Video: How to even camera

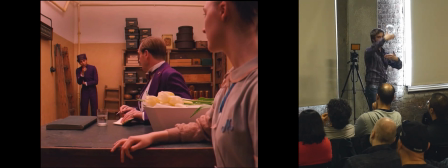[12:29]
But not only is this in the flat two-dimensional space of the image, in our minds we can read it as a correctly proportioned third going to the far back corner in three-dimensional space.
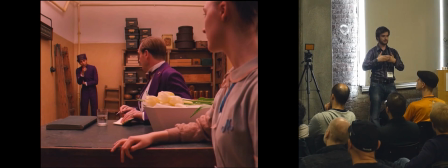[12:41]
Now, I'm sure many of you know a lens from a camera can flatten the images and make these actors appear closer to each other than they actually are.
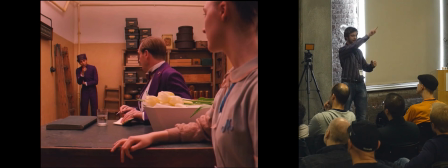[12:49]
But in our minds and in the eye of the camera, it is a perfect third in two-dimensional space and in diagonal space.
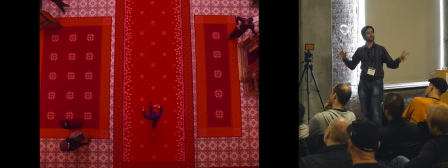[13:00]
Now, this I love. You could not get a clearer representation of the rule of thirds.
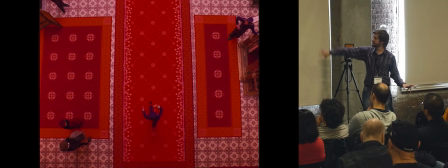[13:06]
The center third is completely filled by this red carpet,
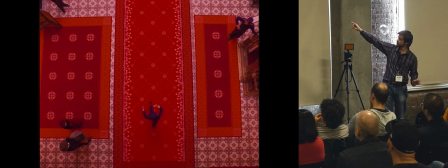[13:09]
but is given just a little bit of the white tiles coming through to mark the two vertical lines. In our right and left third, we have another red carpet.
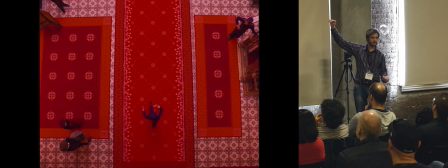[13:20]
And their borders roughly mark the horizontal thirds cutting across the screen. To give depth, we've got characters in the bottom left corner and in the top right. And for motion, we have our lobby boy walking from the bottom of the screen to the top of the screen.
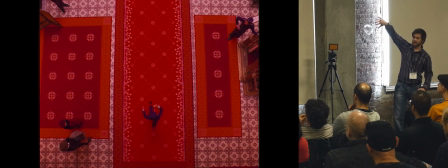[13:37]
What is truly brilliant about this is that if I were to take this top-down view and rotate it through 90 degrees, so we're looking at the lobby boy's back, it would still perfectly obey the rule of thirds. We would have these characters in the bottom left here in the foreground,
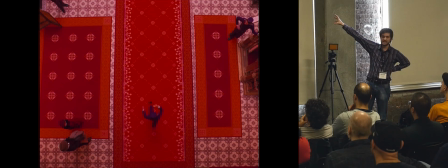[13:54]
filling up the left third, and we'd have this other staff member in the right third in the background.
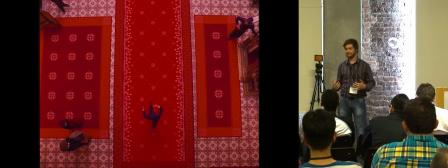[14:00]
And the shot would still have depth, and it would still obey the rule of thirds.
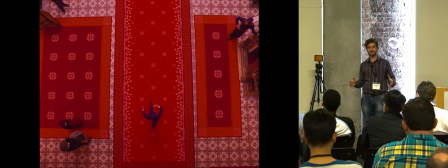[14:04]
This is a perfect example of the rule of thirds applied in two-dimensional and three-dimensional space. Now, I'm sure all this sounds very cinematic to you.
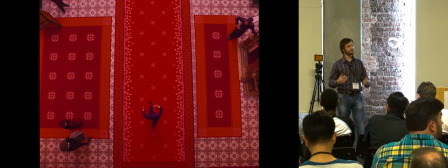[14:16]
But I'm also sure that, working in the live video industry, many of you have seen the absolute classic of the live streaming world, man sitting in front of web camera with a plain white wall behind him. Often, they don't even fill the whole shot.
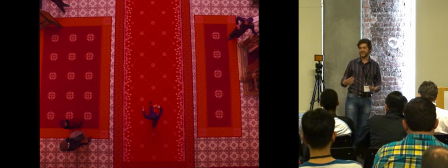[14:33]
Even with a close-up of just a person talking to a camera, the rule of thirds can still be applied. And the shot can be given depth by having a bit of plant behind them, or just any kind of texture and depth.
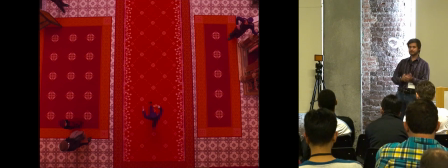[14:45]
By applying these rules, we can take simple home live video streaming and make it look much, much better.
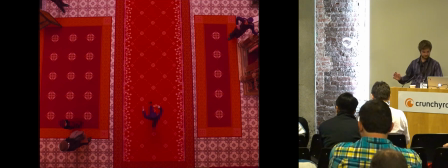[14:52]
So it's always important to abide by these rules. All right, now we're going on to the next step, light.
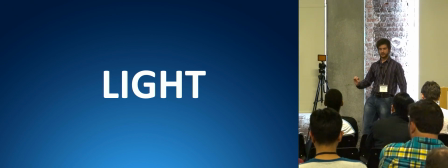[14:59]
As I said before, light is the difference between professional and amateur quality video. And there are simple techniques we can use to really enhance our video content.
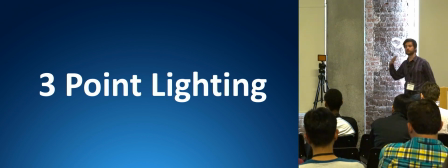[15:15]
There is a technique called three-point lighting.
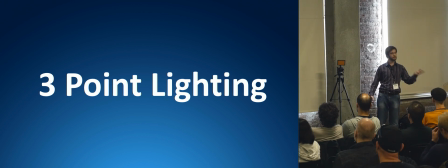[15:18]
And by using this technique and applying it to video or photography, you can dramatically improve the quality of the video you're looking at.
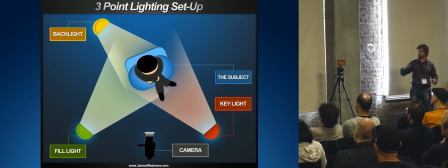[15:28]
It's quite a simple technique. Our principal light is the key light.
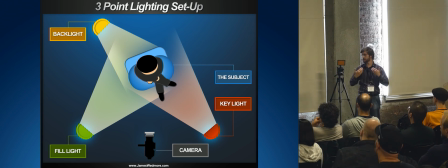[15:33]
This illuminates the subject that we are looking at, such as a person's face. Secondary to that is the fill light. The goal of the fill light is to not match the key light. It's got to be softer, broader, and it is often only reflected onto the subject.
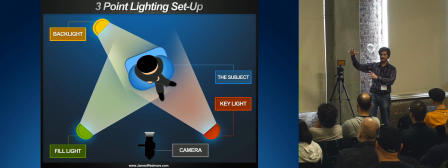[15:53]
If you've ever seen a photography shoot where they have these lights pointing away to an umbrella that look really weird, that's a fill light.
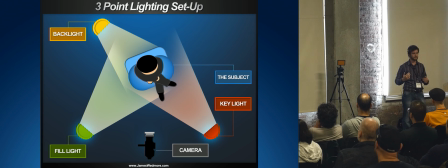[16:01]
We're reflecting light onto the source just to soften the shadows. Otherwise, we'd have a stark film noir look.
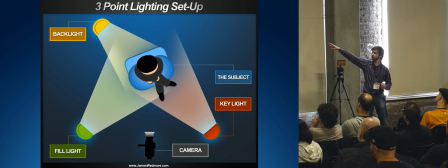[16:09]
And then third, we have the backlight. The backlight should always be shining at an oblique angle to just enhance the edges of our subject. What this does is it cuts the shadows naturally forming on the person away from the background so they stand out proud and embossed.
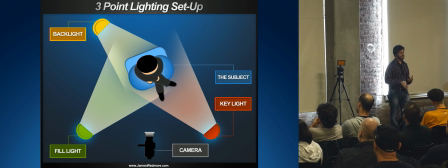[16:31]
It's a very simple technique, and I'm going to show you how applying it, we can take relatively grainy footage and improve it dramatically. But before we move on, take note that no light is shining on the camera. You should never have a camera facing a light source.
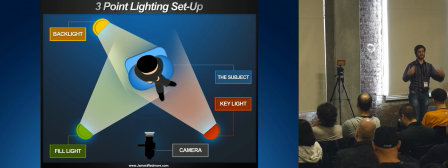[16:50]
I've often seen people with years of experience in the industry set up a video to do an interview with the windows open. And they've got all this bountiful California sunshine shining on the camera. So note that none of these lights are shining on the camera.
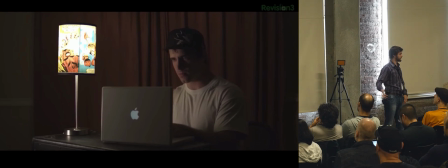[17:08]
So this is a very simple tutorial. It's from a YouTube video. I took a series of stills, so I apologize for the slight graininess of the quality. But there's a wonderful example of three-point lighting applied in stages. Here we have a man looking at his laptop, only illuminated by the lamp on his desk.
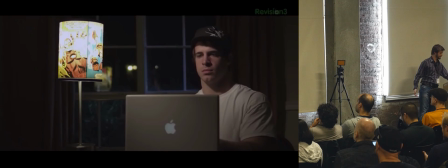[17:27]
It doesn't look very good. But by adding a key light, we can dramatically improve the quality of the video.
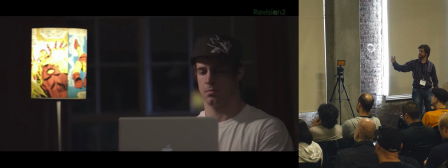[17:37]
Next, we'll add the fill light. And you can see how this has the effect of just softening the shadows on the side of him. Notice they're not removed. The objective of the fill light is to not completely illuminate the subject.
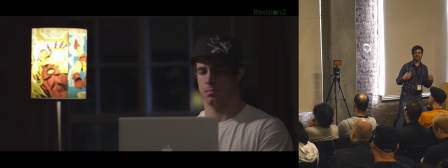[17:52]
They don't look very flat. We like shadows. They give depth and shape to what we're looking at.
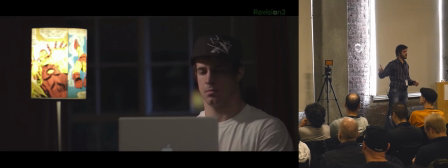[17:57]
If the goal of the key light is to illuminate the subject, the goal of the fill light is to turn down the shadows.
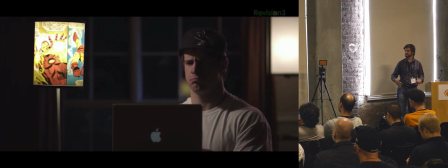[18:06]
Now in this next shot, they turn down the fill light to really enhance the backlight.
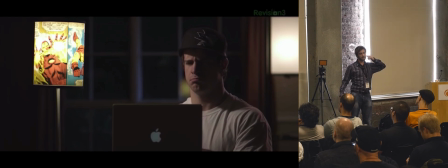[18:11]
You can see it just around the edge of his ear and coming down his neck and across his shoulder.
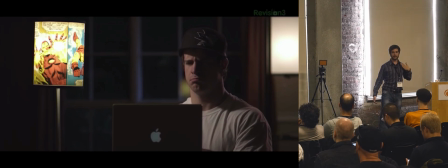[18:18]
Notice how this takes the naturally forming shadow right here and cuts it away from the background. He's not just bleeding into a vague gray space behind him. He stands out proud and embossed.
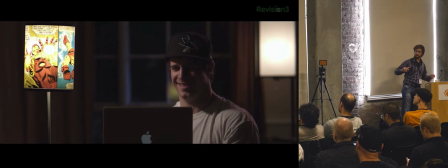[18:32]
Finally, as an addition to three-point lighting, they added one more light. A background light, which is kind of difficult to see in this image, on the far left side on the curtain, just to give a bit of color and depth.
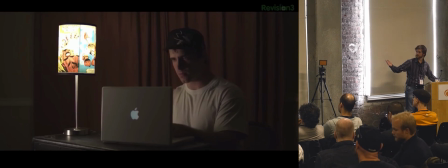[18:47]
So this is where we started with one desk lamp. With three-point lighting and a background light, this is where we've ended.
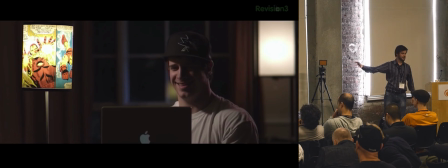[18:57]
Look at the dramatic improvement in the quality of our video. And nothing about the camera has changed. All we have done is applied the technique of three-point lighting. Now, I know it can be hard to encourage people to invest in one light, let alone three.
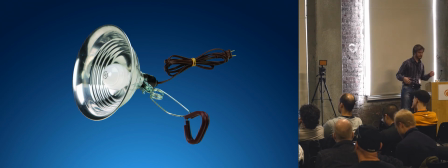[19:15]
But there are inexpensive ways to get around this. Clamp lights are used for construction sites and can be bought from any hardware store. They only cost about $10, $12. They come with a versatile clamp, a reflective cone, and you can put in whatever bulb of brightness you want.
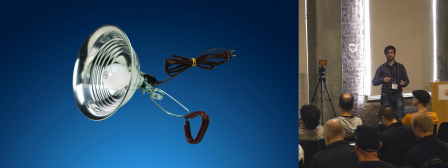[19:32]
To soften the strength of the light, you can use wax paper or baking paper and tape it over the front to create a diffusion effect.
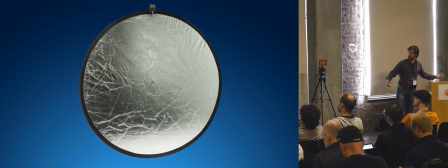[19:41]
Alternatively, if you have the bountiful sunshine of California, you can buy a reflector dish from Amazon for about $20.
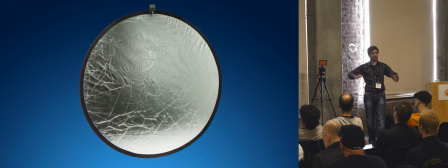[19:49]
These have a kind of spring-loaded metal wire, so they collapse down and then pop. You're ready to shoot, and you can reflect natural sunlight onto the subject that you're looking at. Of course, you will need a second pair of hands to help you do this. The most important thing with light is to have only one source.
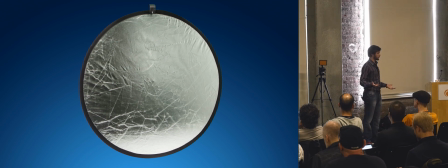[20:08]
Indoor light is quite yellow and is much, doesn't have the same intensity as natural sunshine, which is much brighter, warmer, and bluer. If you have both these light sources in one shot, they really kind of confuse the camera.
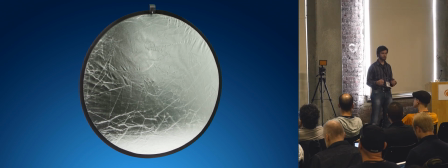[20:26]
If you've ever been on Skype with someone who's sitting in front of a window and then they move slightly and everything turns blue, that's why. So whatever you're doing with your light, at least make sure it only comes from one source.